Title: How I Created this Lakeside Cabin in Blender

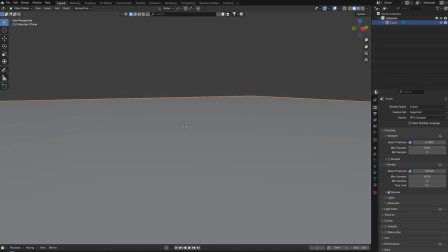[0:00]
I'm going to break down how I created this lakeside house in Blender. I'll add a ground plane and import a house model, also making all the island features that I'm going to need.
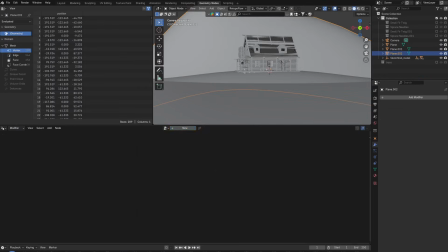[0:08]
Then importing a dirt texture that we're not going to see anyways. Here I'm importing some trees from the Tree Machine add-on, which you can check out with the link in the description,
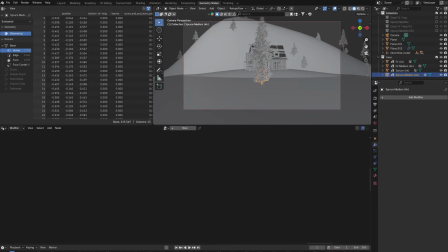[0:16]
and instancing them on the general mountain shape I placed in the background.
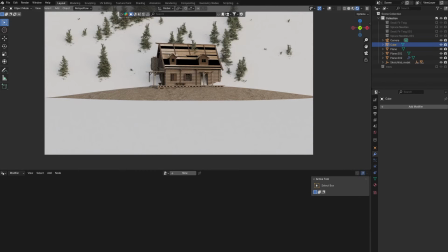[0:21]
Then I'll make a cube and make it cover the trees in order to add some localized fog that I'm going to create using some noise and emission.
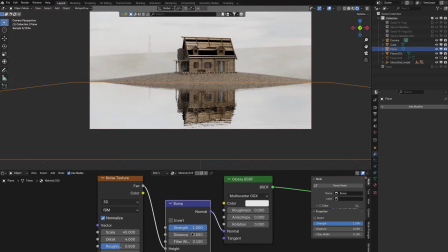[0:28]
For the lake, I'll use another noise texture to displace a glossy VSDF, which I'll later replace with a glass and volume absorption VSDF.
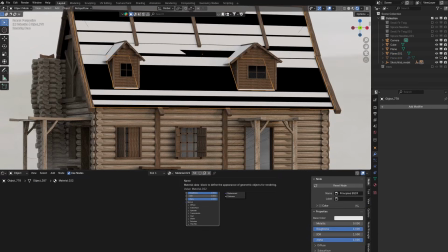[0:35]
Now onto the house that I imported in the very beginning.
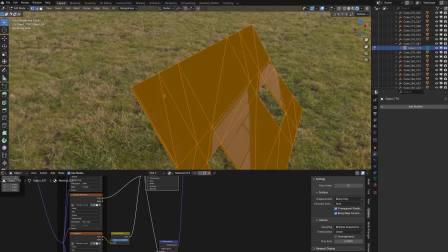[0:38]
I quite like the shape and general vibe of it, but in terms of quality it's pretty lacking, starting with the roof, so here I'm trying to fix it.
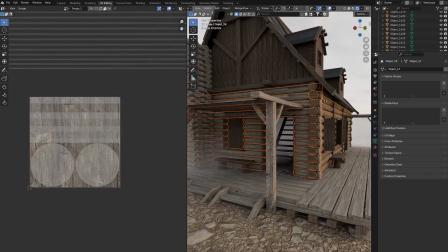[0:46]
Also applying some new textures to these logs here, generally overhauling the whole thing.
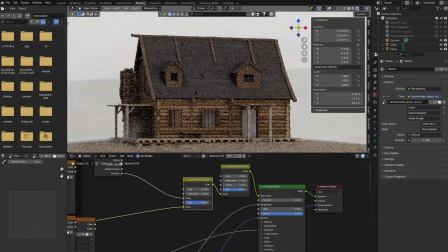[0:52]
I'm also going to randomly vary the brightness of the textures,
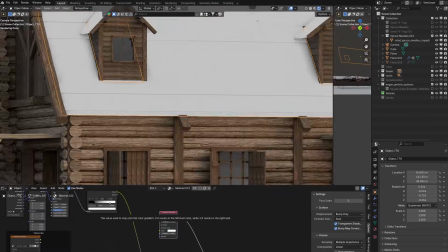[0:56]
and also use some noise texture to again vary the brightness but also the roughness of the materials.
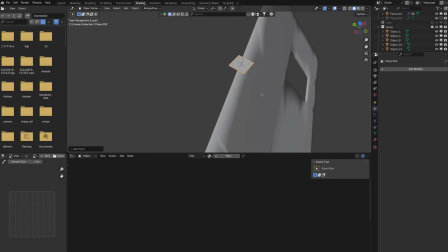[1:01]
After a while I get frustrated with the roof and so I just remodeled the thing.
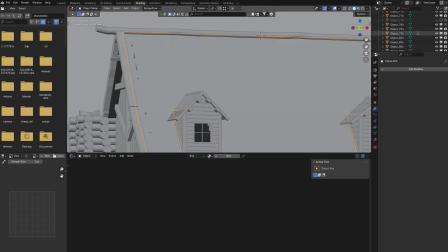[1:06]
I don't know what was wrong with the mesh but it was I don't know kind of unfixable for me.
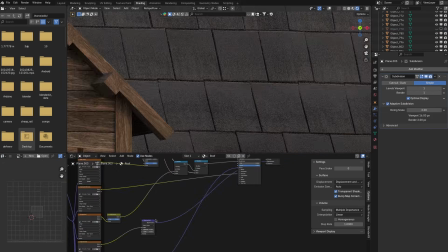[1:12]
But yeah here I'm also adding some displacement to it just to bring out that extra detail.
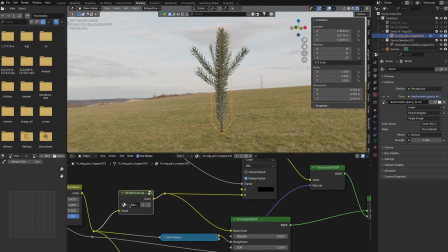[1:18]
I'm not sure if you see it. I also wanted to randomly bury the color of the trees in the background so I did that here.
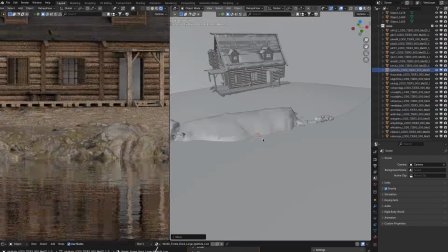[1:23]
then touching up the shore by placing a few rock models just
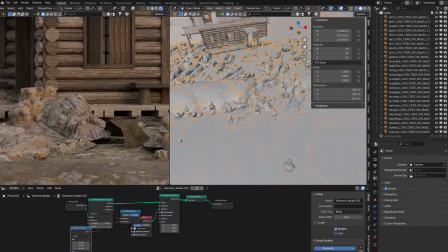[1:28]
duplicating them and filling out the shore then also scattering more rocks on the island itself and just covering it in rocks on top
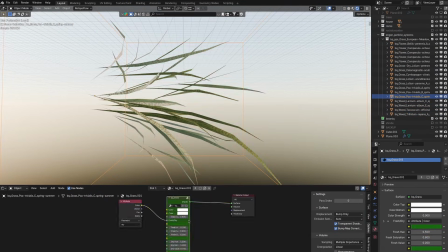[1:36]
of that I'll also add some grass tweaking its color to be more orange because I want it to be a kind of autumn vibe and also adding some
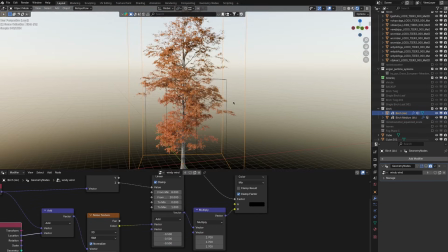[1:43]
shrubs and birch trees that I'll again put into autumn I'm not happy with the lighting right now so I tried around with a few different
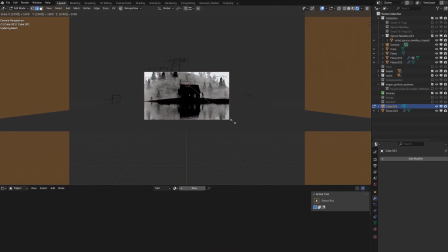[1:50]
HGRIs, but ultimately decided on using the Nishita sky. Also adding some atmosphere slash fog.
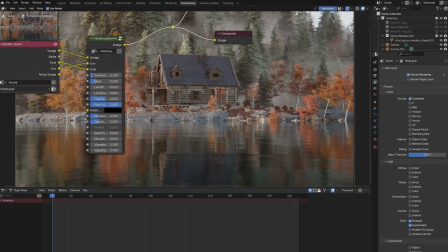[1:56]
In compositing I'll mix a blurred version of the image into itself. This is a trick I like to do quite often.
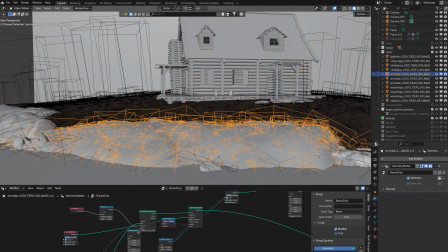[2:01]
And also adding some film emulation. I'm not happy with the detail of the rocks I added to the shore, so I'll scatter some rocks and grass on them as well.
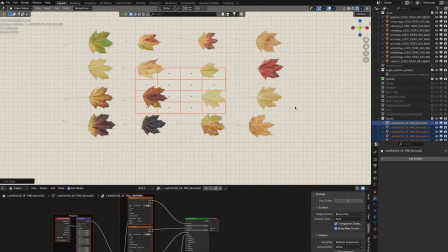[2:09]
I feel the lake is a bit too empty right now, so I wanted to add some floating leaves,
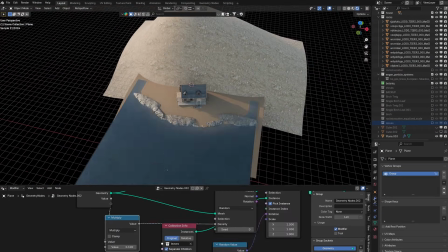[2:14]
concentrating them closer to the shore because I feel like that's where most of the leaves would be.
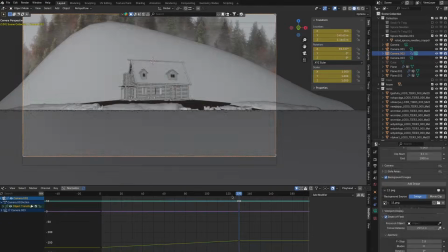[2:20]
Then animating the camera. I am going for kind of a Hitchcock zoom type of deal.
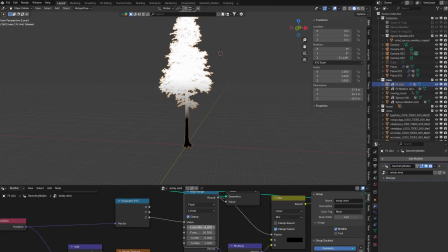[2:26]
Also adding some wind to the trees. I'm not using the built-in tree machine wind because it's a little bit slower.
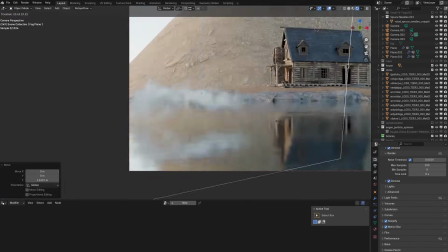[2:31]
So I'm making it myself. Other than that, my brother mentioned I should maybe add some fog to the lake as well because I got it in the forest.
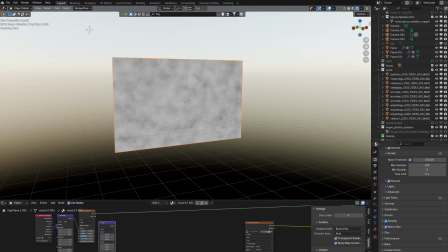[2:39]
So I'm doing that here. First, I'm experimenting with fog cards. I didn't really like the look of that.
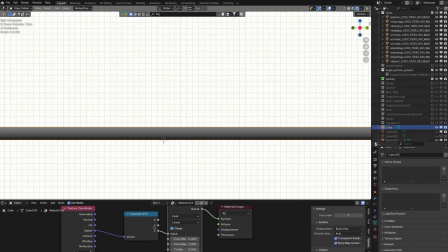[2:45]
Maybe I just didn't add enough. So I just added a huge cube and made it foggy first with the mission I didn't
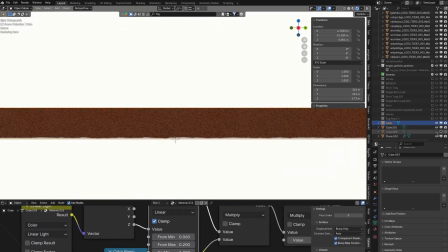[2:52]
like that So I made it a little bit taller and added a principled volume to it Which I preferred after I reduced the strength,
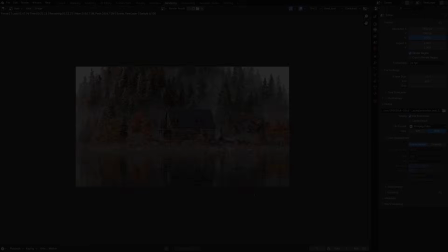[2:58]
but with that done after adding a color grade here is the final render
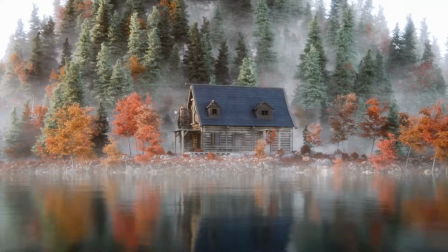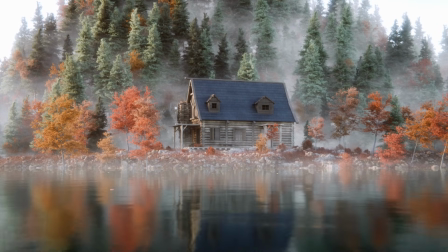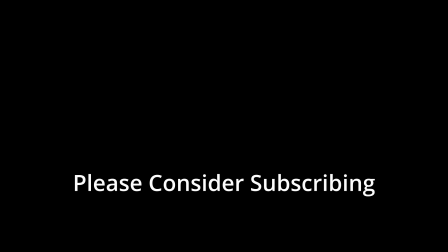[3:12]
Thanks for watching